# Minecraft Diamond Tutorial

Hello and welcome to another episode of Gloo Studios. I'm Paul, your host, and today we'll be showing you a little bit how we created Minecraft Office. I know a lot of you have been asking for some tutorials on how we did it. We're going to show you a little breakdown of a shot and then move into maybe how to composite a diamond, I don't know, something a little valuable in the Minecraft world. It's going to look something like this. And it's going to be amazing. I'm going to throw you to Adrian right now, and he's going to show you some cool stuff.
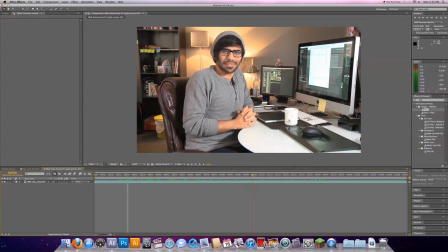39s
So here we are. We have Paul. Magical hands. We're going to actually put that diamond here. We're going to figure out where we want that diamond to start.
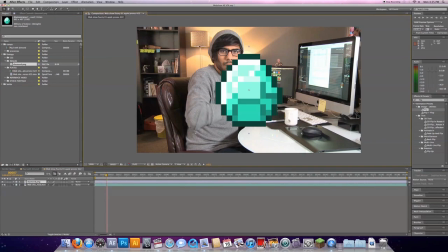45s
Let's grab our diamond. Throw it into our comp. Let's size this diamond up to the correct size. That is not the diamond I'm grabbing there. Why am I not grabbing the diamond? Diamond. Give me your power, diamond. Make our diamond roughly the size we want it to be. That's a pretty good size.
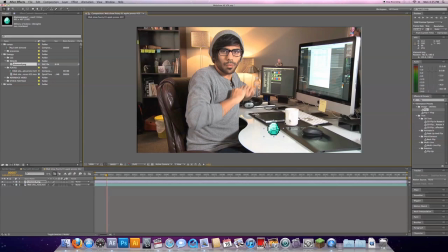61s
Nice big heavy rock, because he's all about the bling. Yeah, Paul, being about the bling. Let's start out by putting our diamond here where his hands are, and then he goes whoosh. And that's where it should land, right over there. So let's toggle down our position here. Let's track our position.
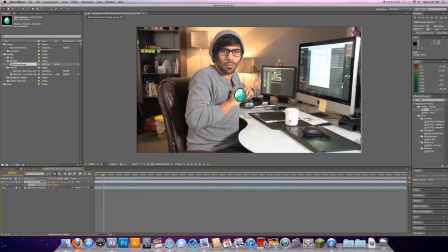78s
That's definitely should have done that here, where I should have went, look, a keyframe there. And this is where it should be landing. So now it's going to land here. Zip. That is straight up. That gives me a little bit of trajectory. So now,
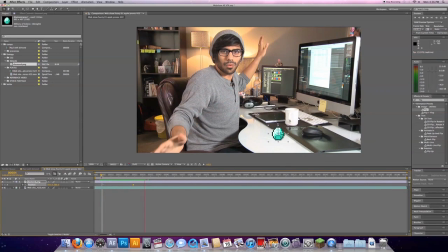94s
easy ease. So now it eases in. Whoosh. Beautiful. Now, let's give it about 30 frames. 30 frames here to make it go up and down. So now that we have it landing, we want it to go back up 20 to 50. Make this 50. I'll make this go straight up. Oop.
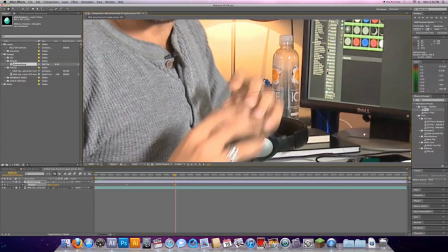113s
Come, my diamond. Straight up. Floating. And now we're going to zoom in and adjust our keyframes so these aren't wonky.
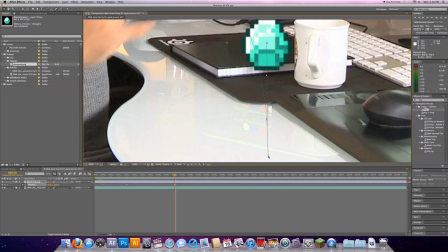121s
As you see how it dips down here in the last little second, well, we don't really want that. We want this to be almost dead center. So it goes like that.
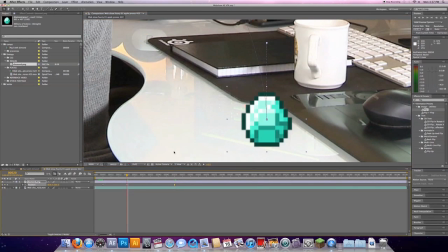130s
And then we want to take this keyframe here, which should be a keyframe. Oh, good. And that one is going straight up. And that is exactly what we want. And then we can go another 30.
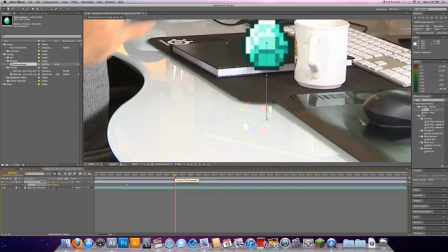141s
So what do we got? We got 50 plus 30 is 50, 60, 70, 80.
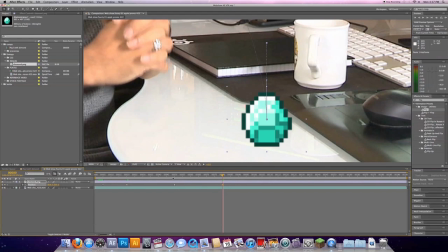146s
80! We want to go to 80. And we'll throw the other keyframe in. And now, these should dip down and then dip back up. Boink. Copy all three of these keyframes, and then we can just go copy-paste a couple times.
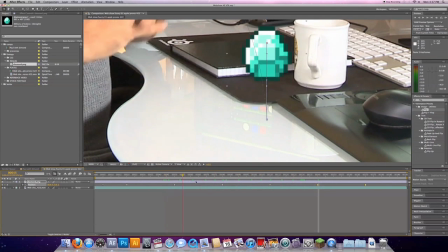162s
Look at that. Now, yoink, it repeats itself. Yay, repeating.
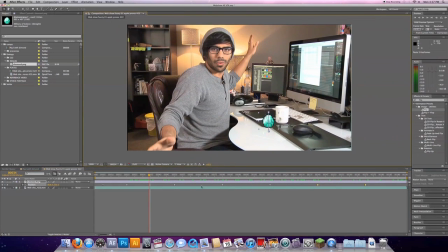166s
So, now we have our diamond that is bobbing up and down on Paul's desk. As you can see, bob, bob, bob. And it's easing in and out, so it doesn't look like it's like coming to a hard stop and then going down. It slowly comes down, and then it goes back up, slowly back up. So now we need to make it so there's a reflection, because there's a reflection on his desk here.
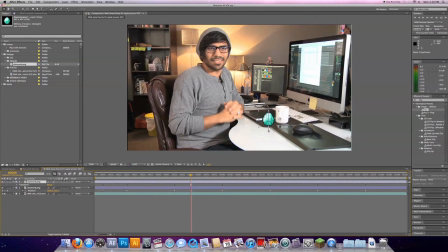184s
So what we'll do is we'll duplicate that diamond, so we have two of them, and then we'll add a flip to that diamond, so it's all flippeded. And then we will take this diamond, again, toggle down in position, grab all our keyframes, and we will grab our keyframe, and we're going to pull it down about there.
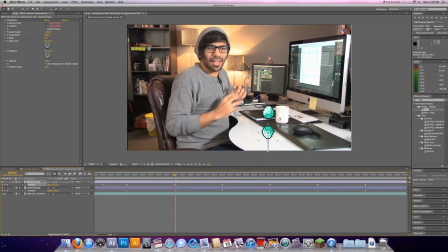202s
So we're not actually adjusting any of our positions here. We're actually adjusting the entire thing, and we are going to bring it straight down from there. So straight down. What we don't want to see is the fact that this diamond and this diamond are going up and down in unison.
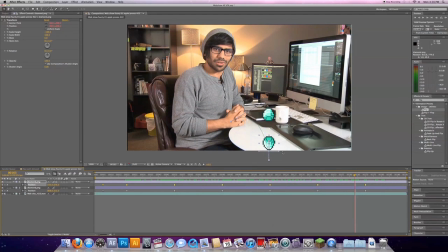220s
They should be going together, so they should be coming together and then away from each other, because that's what reflections do. So the first thing I'm going to do, I'm going to copy this keyframe and I'm going to paste it here. Okay. Now I'm going to grab all my keyframes again. So, whoop. That's one way of doing it.
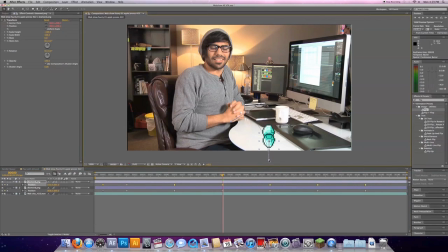237s
And I'm going to lower this down. So grab this keyframe. Ah. So there we go. Now that is where they will meet. Now we're going to copy this keyframe. The long and short of what I'm doing here is I'm reversing my keyframes. So the keyframes that were up are now down, while the keyframes that are down are now up.